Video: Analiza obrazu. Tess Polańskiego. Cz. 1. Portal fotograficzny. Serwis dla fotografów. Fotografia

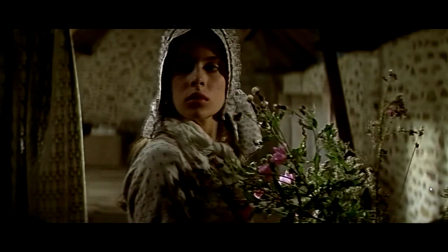[12:20]
Widzimy tutaj test, która jest oświetlona światłem górnym i mamy takie plamy świetlne, które wypełniają właśnie cienie. I cała ta scena właśnie jest dokładnie w ten sposób zbudowana. Mamy kolejną tutaj plamę taką świetlną, czyli kolejny świetlik,
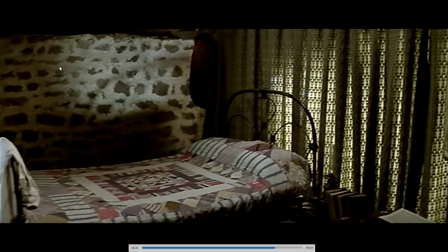[12:37]
który oświetla kolejne miejsce i test po prostu przenosi się z jednego miejsca na drugie i jest oświetlana właśnie
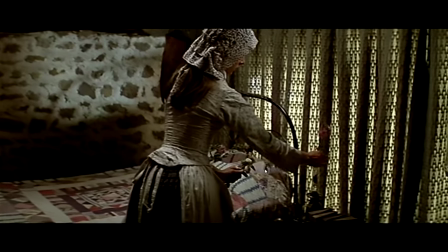[12:47]
takim górnym światłem.
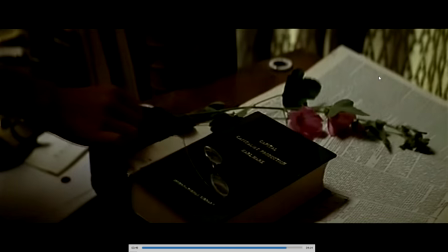[12:48]
Tu wypełnienie stanowi właśnie ta firanka, która daje troszeczkę światła z przodu jednak, żeby ta scena nie była zbytnio kontrastowa. No i ostatnia scena, o której chciałbym powiedzieć, jest to scena bliska końca filmu.
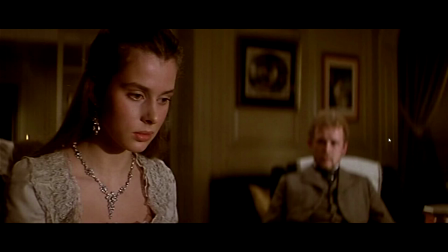[13:02]
Mamy tutaj scenę, w którym Tess wyjawia swój grzech. Mówi o tym, że miała romans i że miała dziecko. W każdym razie odkrywa swoje karty i wzrok skierowany jest ku dołowi i ona się patrzy po prostu w stronę kominka.
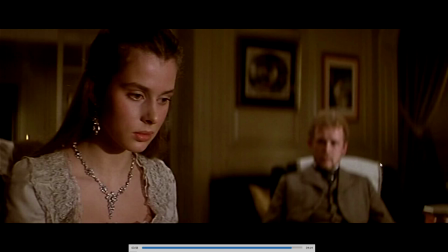[13:16]
Ten kominek oświetla nam twarz i pokazuje nam po pierwsze piękno i pokazuje również naszyjnik i kolczyki. W każdym razie jest to światło, które nie daje cieni, tak jak było to w poprzednich scenach, czyli no, pokazuje ją
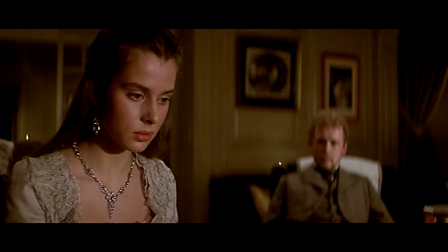[13:35]
w najlepszym świetle, jakim mogłaby sobie kobieta wymarzyć, czyli bez cieni, bez większych tutaj blików.
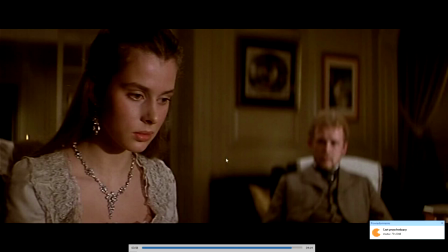[13:42]
Oczywiście jakieś tam bliki na nosie się znajdą, no ale aktorka nie jest tak mocno przybudrowana,
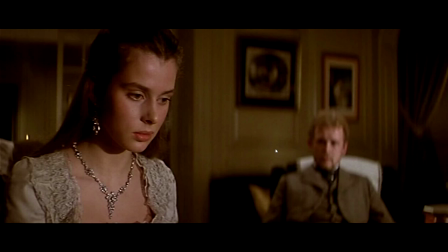[13:49]
wyglądałaby być może sztucznie, tutaj jest bardziej pokazana w sposób autentyczny. W każdym razie oczywiście to też nie jest żaden kominek, tylko to jest światło, ale kierunek jego padania i celowość jego użycia jest tutaj jak najbardziej wskazana.
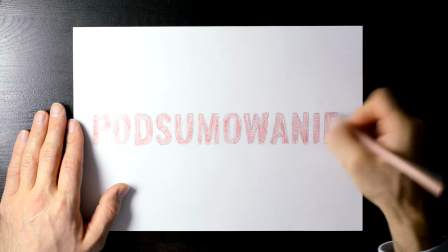[14:05]
Zastanówmy się, jaką funkcję ma oświetlenie w filmie Tessa, dokładnie realizowanych we wnętrzach. Po pierwsze, no, oświetlenie jest po to, żeby oświetlać daną scenę.
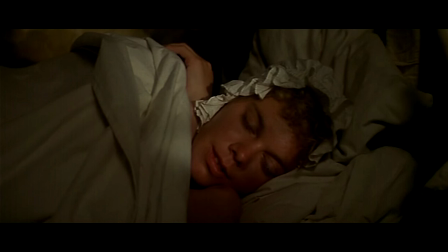[14:16]
To jest dość trywialne, ale jednak to trzeba powiedzieć i to oświetlenie musi być tak i jest to tak właśnie tutaj zrealizowane,
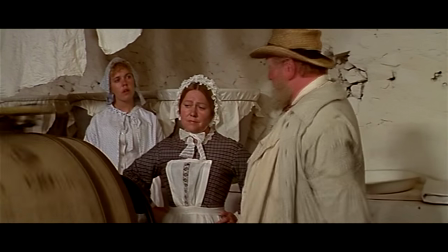[14:25]
aby nie było widoczne.
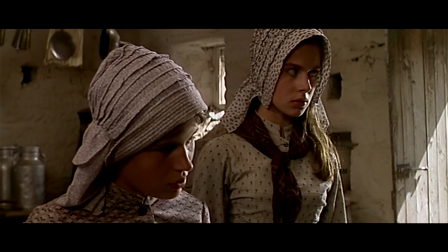[14:27]
To oświetlenie musi być logiczne, zgodne z pewnymi normami czy kanonami, czy światłem, które było w tym czasie
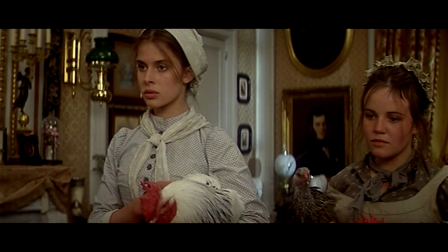[14:36]
używane, więc nie mogą być tutaj inne triki stosowane, ponieważ nie byłoby to zgodne jakby z tym stylem,
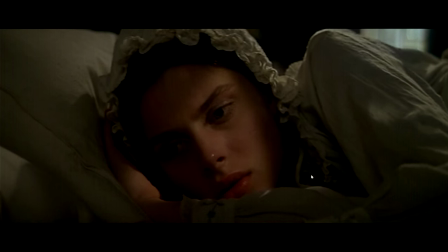[14:44]
z tą epoką, a odzwierciedlenie tej epoki w postaci scenografii, w postaci kostiumów jest na bardzo wysokim poziomie i ta wierność jest naprawdę duża i to oświetlenie nie może tego zepsuć. Po drugie, oświetlenie pomaga skupić uwagę na tej osobie, na tej postaci, która jest aktualnie najważniejsza, czyli ta postać będzie najczęściej albo jaśniej pokazana, albo najjaśniej wśród
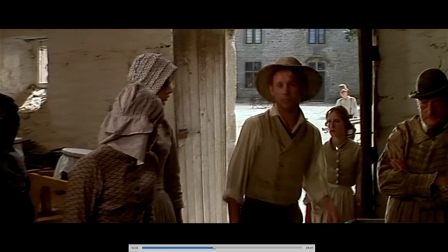[15:13]
pozostałych postaci, albo będzie ciemniejsza na jaśniejszym tle, ponieważ są tutaj również ujęcia realizowane pod światło.
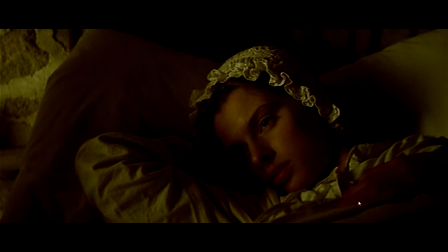[15:21]
Po trzecie, światło oczywiście oddaje nastrój tej konkretnej sceny. I oczywiście, jeżeli jest taka możliwość, w tej scenie, gdzie dziewczyny kładą się spać,
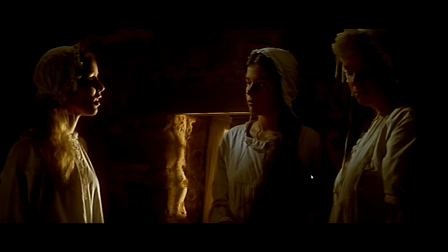[15:34]
rozmyślają, marzą i spoglądają na Angela, obiekt westchnień,
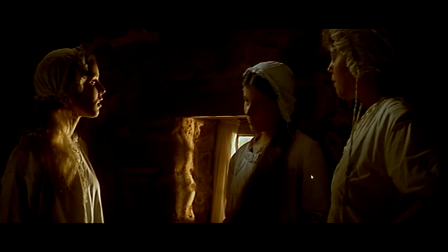[15:39]
tutaj światło jest właśnie tym czymś, co potęguje ten nastrój niedostępności, ten nastrój rozmarzenia, pokazanie takich dwóch światów, właśnie świata dziewczyn, które są w zamkniętej przestrzeni i tego Angela, który ma wolny wybór, może wybierać sobie między nimi, a na przykład Tess, i on jest pokazany na zewnątrz, pokazany jest jak wolny ptak,
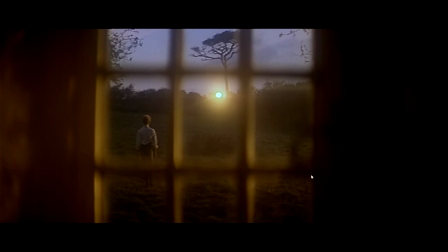[16:03]
pokazany jest właśnie w takim nastroju romantycznym, takiej onirycznej wręcz atmosferze.
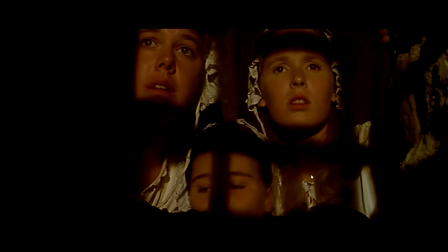[16:08]
Bardzo często to światło po prostu oddaje konkretny nastrój.